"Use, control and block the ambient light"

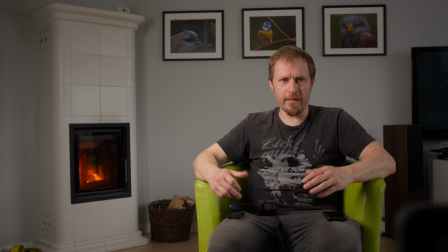I mean, you can imagine that there is a window in front of me or something like that, but this is like a small window because my legs are already kinda in the shadow.
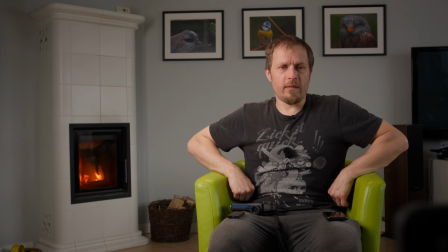But other than that, it's not that bad. Like, I can have a close-up and
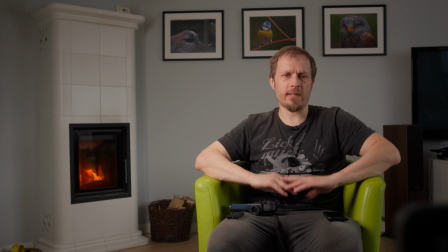change this 35 to 55, so I would be like waist up and it would be quite okay.
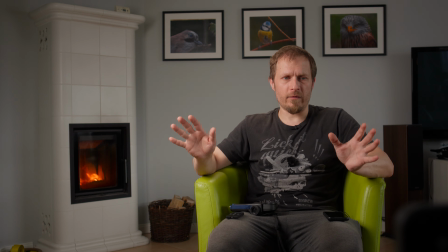But I also wanted to have the wide shot.
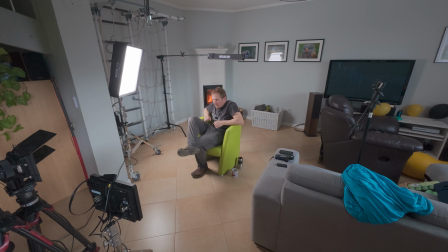Like, maybe the shadows in the background became problematic, like they are very, very dark. There is something, I don't know what that is. Okay, that's the monitor actually, and it was not visible before.
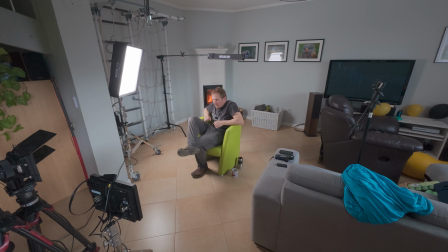Yeah, that's the problems of filming yourself, because if I'm filming someone else, then my monitor won't be in the shot. It would be behind the cameras. So yeah.
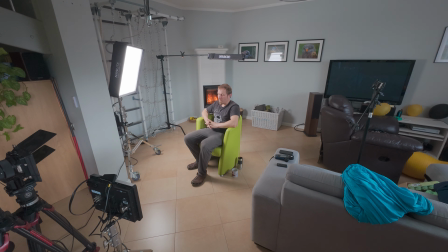So the problem now is that I have to, okay, I can fix that problem
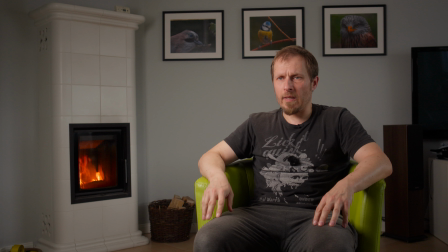just putting the monitor when the interviewer would be, and this would be the solution to all my problems. Yes. Yeah, so that's the solution to all my problems. Now I can definitely see that first of all I'm filming the
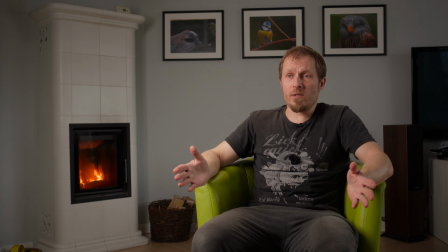shadow side, and in theory this is 1:4, although since this is a bit of the Rembrandt lighting, then some light also hits that part of my face.
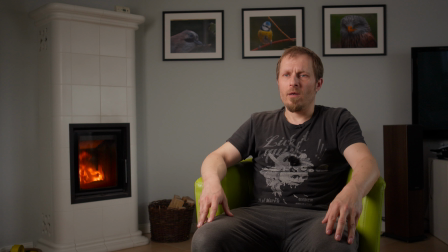But if I measure with the Sekonic directed to the window, then it actually shows what is the exposure from the window.
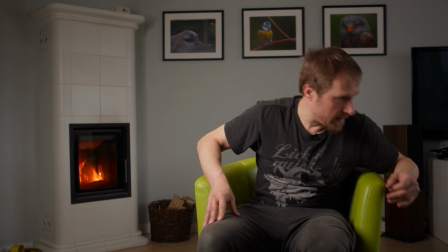So that's the look. And actually I probably won't be able to go higher
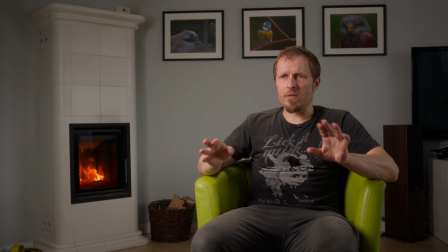with the ND filters, because then everything would become very dark.
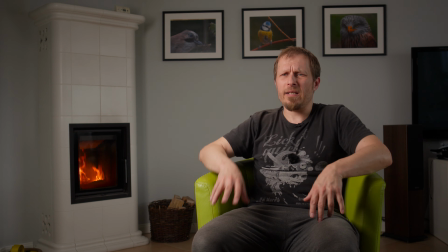Like the shadows in the background are already kinda too dark.
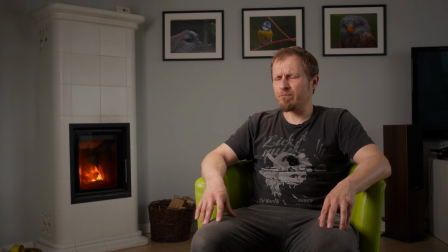It depends what look you want, but in my opinion they are already too dark. Although the exposure of the fireplace is now like more cinematic or whatever, but it looks a bit better. There are not
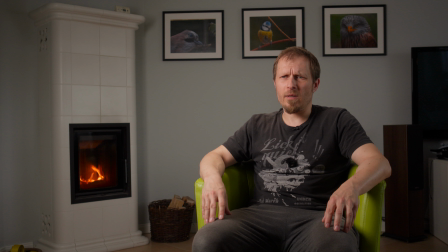zero blown highlights actually. Yeah, seems so. There is nothing is blown out based on the waveform. Nothing is blown out in the fireplace, which is nice.
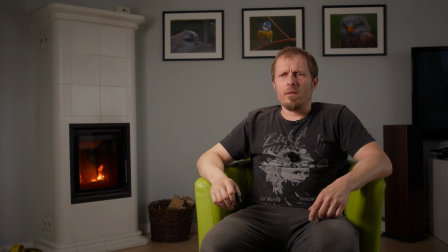The other problem is that the hair light is like the limit for this hair light.
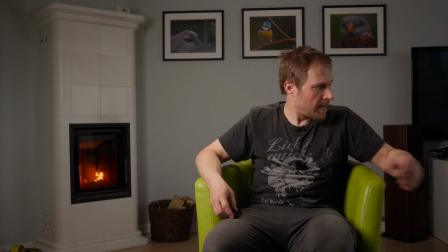2 stops of ND. This is at 100%, and I think it's already too dim.
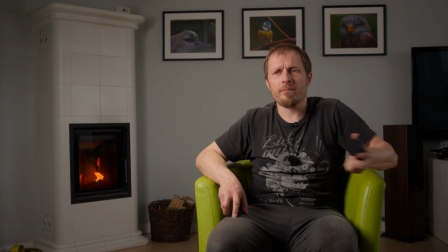I could check this on the close-up.
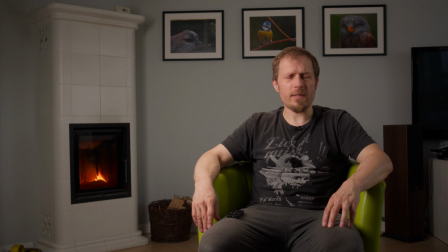It still does something. It's not that bad, but I'd say it would be nice if it is more powerful. I have more powerful hair light, but I guess I would stop at 2 stops of ND,
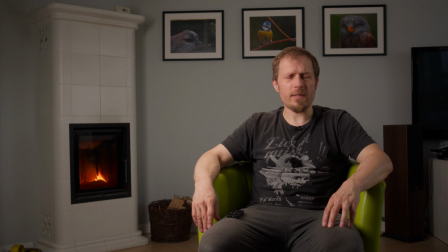because then I would have to bring additional background light. So now I will try to implement the neg. Yeah, so I will remove the ND filter first and set up the neg.
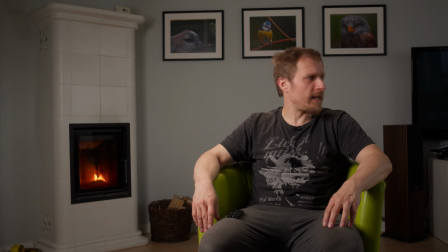I'm not sure it would be possible to set up, but maybe.
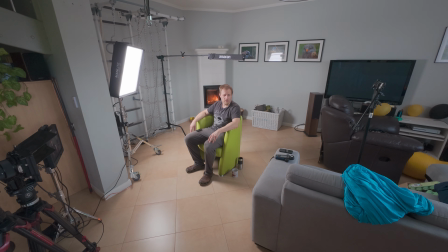I have to bring some shot bags to prevent the neck falling on myself. So let me remove the ND filters and bring the neck.
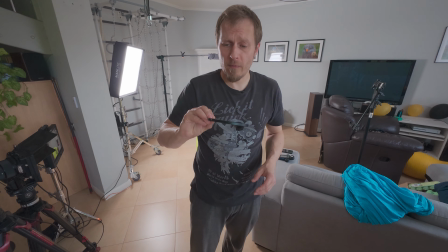Of course, my ND filters are IR&Ds from Vaxis.